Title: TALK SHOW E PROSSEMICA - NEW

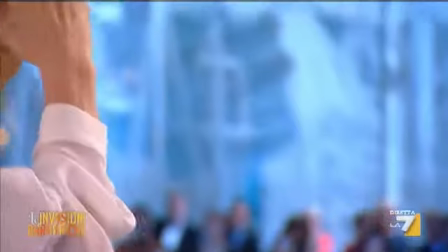Primissimi piani e particolari mettono in risalto momenti particolarmente intensi.
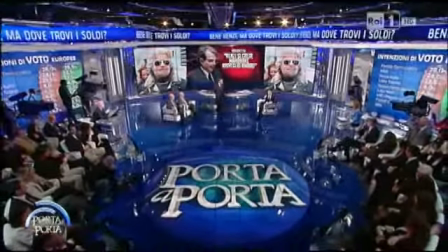I totali servono a identificare dove ci troviamo ed aiutano lo spettatore a familiarizzare con il contesto.
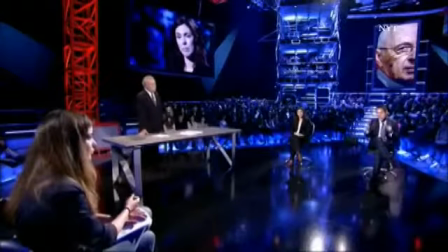Il conduttore, nella maggior parte dei casi, è inserito come cardine tra gli schieramenti.
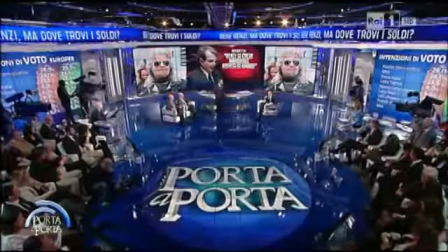Frequente è il sussidio di grafiche e contesti che appaiono sia negli schermi in studio che nelle grafiche in sovraimpressione.
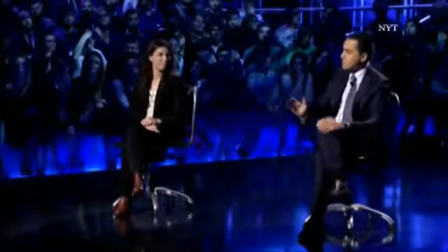Variegato è l'uso del pubblico, che oscilla da una totale assenza ad una presenza partecipante, anzi, integralmente parte della narrazione perché è diventato clac dietro i presunti delegati.
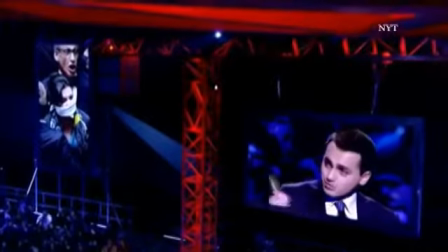In conclusione possiamo affermare che i talk show analizzati sono legati a schemi prossemici tradizionali, ancora molto teatrali.
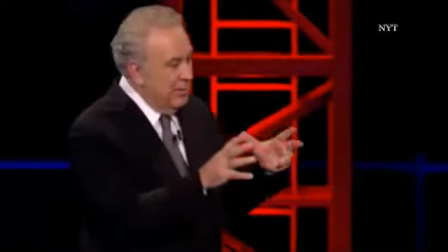Il conduttore è spesso posto in risalto rispetto agli ospiti. Questi ultimi, a loro insaputa,
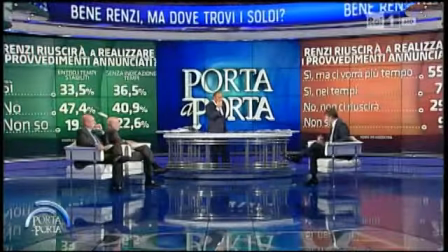sono collocati nella scena per rendere subito chiaro che dovranno contrapporsi in una sorta di bipolarismo d'opinione.
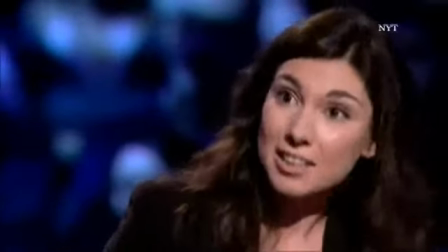Anche gli individui che sono portatori di punti di vista esterni al bipolarismo
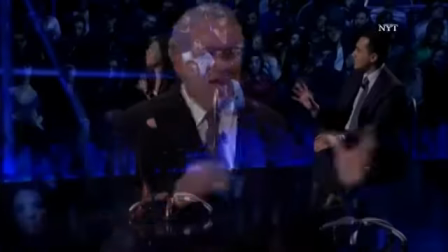vengono posti forzatamente in uno dei due schieramenti e quindi accostati alla struttura di valori rappresentato dallo schieramento stesso.
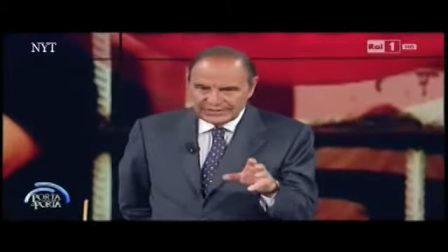Possiamo affermare che la prossemica nei talk show è generalmente tradizionale e
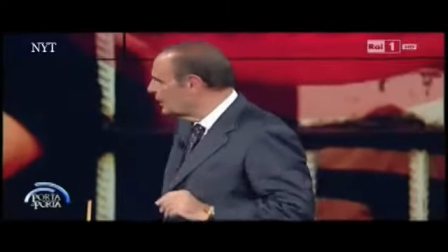non incoraggia l'assimilazione di altri punti di vista oltre a quelli desiderati dagli autori.